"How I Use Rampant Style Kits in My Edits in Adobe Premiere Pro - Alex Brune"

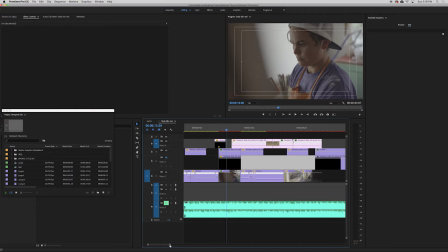(4:08)
But then this whole layer that I have here, this whole track, video 2, its sole purpose is for mats.
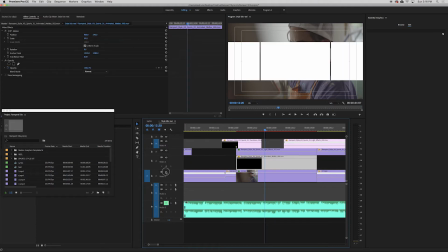(4:16)
So I put this mat on here, and if we watch it back, it shows that it just pops in these white boxes.
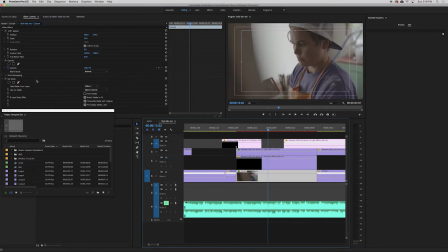(4:21)
So then when we go back onto this video clip, we put on some set mat, and we choose video 2, alpha channel,
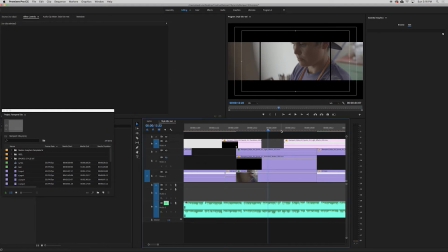(4:29)
and it just makes it look like it's appearing like that. And then I put some stuff on top.
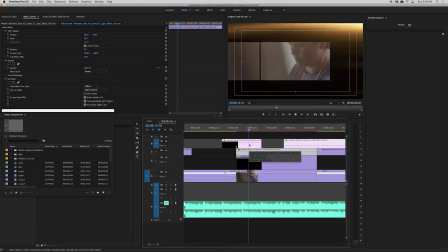(4:34)
I put some light effects. I think these are like some dust splashing around in there.
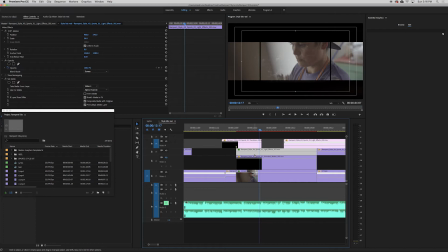(4:38)
Yeah, you can see it in there. You got some dust. Again, it's screen. I put the mat on that so it didn't look like it was splatting around outside of the video. It's right on the inside. So I love these things. We keep going through.
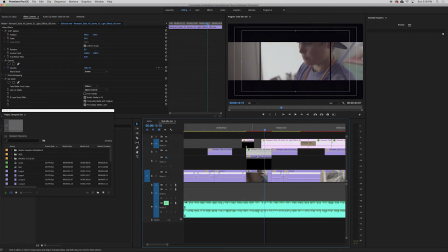(4:52)
We got some more light effects. I love myself some light leaks. If you watch my work, again, that's another thing I put in everything.
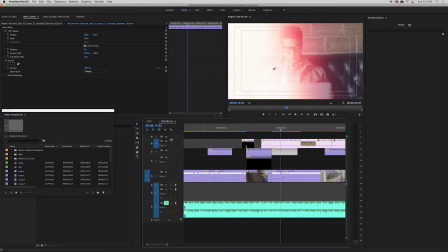(4:58)
So as we keep going around, we got more light leaks. Light leaks. We got these little things. These are cool. If I turn the light leak off, it's just like some bouncing lines around the screen.
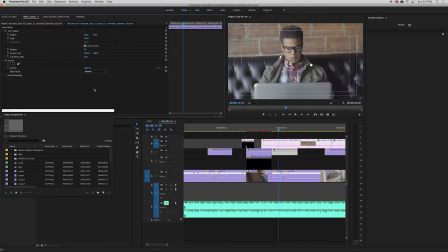(5:06)
This one I did overlay. So the other cool thing about these style kits is if you don't do anything on the ones with like animated graphics, they already have the transparency built into them, so you don't have to do anything. So for this one, I just did some overlay, and it worked perfectly because the black was already gone.
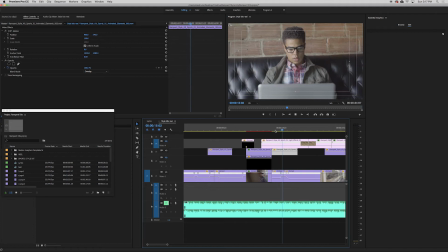(5:23)
It was just a white line splashed around on there, and it looked great when you add in some light effects.
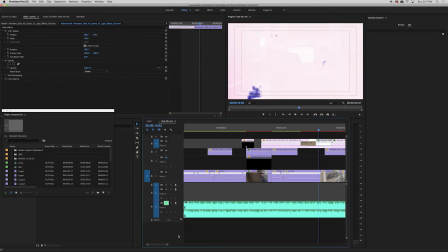(5:30)
One thing I did like doing is I was switching them around a little bit, so I would reuse them, but I would change the color.
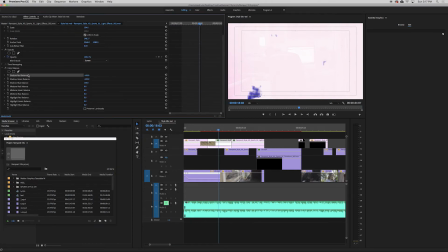(5:35)
So on this one, I put the little color bounce effect, and I boosted the blues and took the greens and reds down,
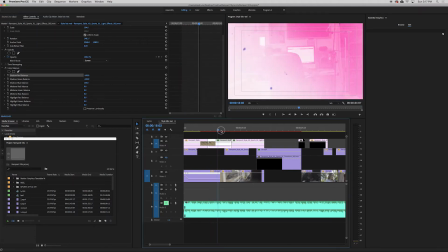(5:42)
and it just gave it a totally different effect, and you would never notice that I reused it.
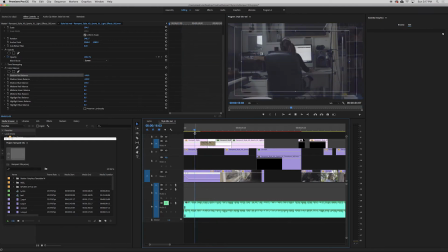(5:47)
I cross-dissolved them just so they blended a little bit between the two of them.
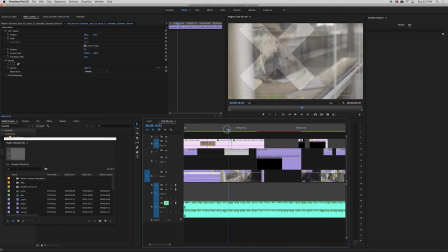(5:53)
And then down here, we have another of those splashy line thingies, but this time it's X's, and I did overlay again just so it matched the last.
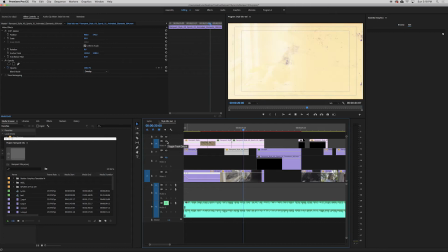(6:01)
And then when we add it back on, we got some more light leaks up there.
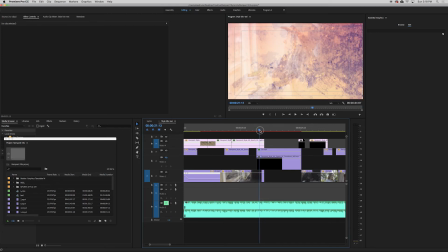(6:05)
So as we keep going, you see this light leak is splashing around, and then you have another matte on this clip.
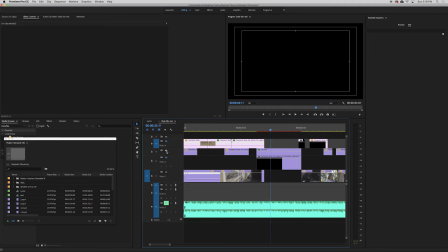(6:15)
So this clip is on top here, and the matte is here again, so it sets the matte.
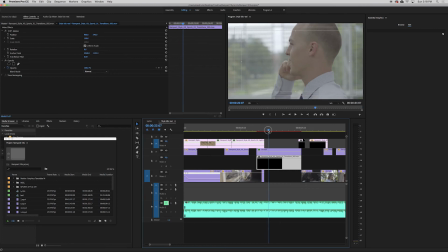(6:21)
So the matte makes a transition in this very different than expected way. I think it looks awesome. Everything in these style kits is awesome. They just get better and better. If you have any questions about the mats, I know a lot of the other guys that have used these style kits have touched on it.
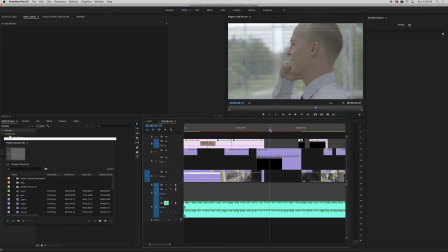(6:41)
I know that Sean on the Rampant YouTube channel has touched on this a ton. So you can go check all those videos out. There's a million tutorials on it. But super easy way is just do the set mat on them. So as we keep going, I got some more on here. So this time we got like this light blast type of thing.
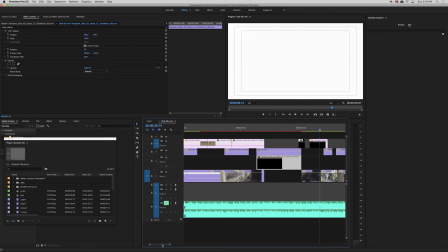(7:00)
It just swooshes through because it's getting to the end of the track. So we want to do a big finale.
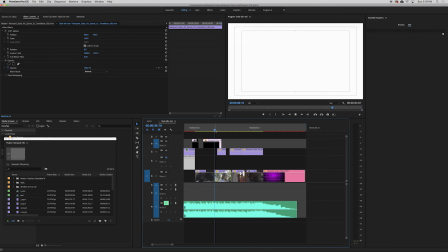(7:05)
So we got another light leak on top of there. And then some of these boxes.
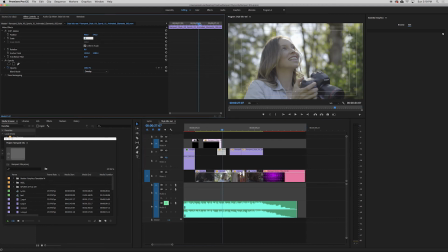(7:10)
So this is what I'm talking about. This one's set at 100%. But if you boost it down to 50, it'll give you a totally different effect on this 1080 timeline.
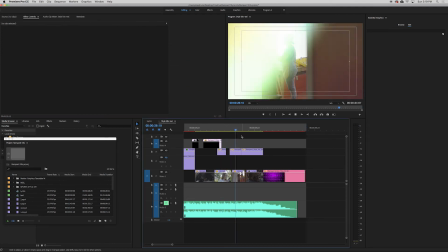(7:20)
You can really do anything with all of these. So then you keep going.
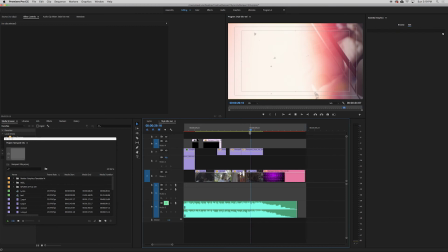(7:25)
You see some more of my favorite light leaks. More light leaks. And then ends out again with that essential graphics template.
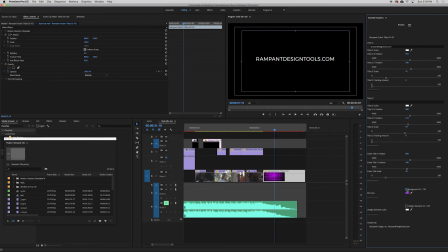(7:32)
But this time, I took the background out. So you see over here on the essential graphics panel, you can turn it on or off.
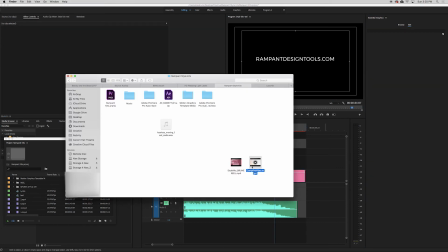(7:40)
Okay, so our next video, I titled it the campfire video. It's just some fun footage of friends sitting around a campfire. And we used the Love style kit.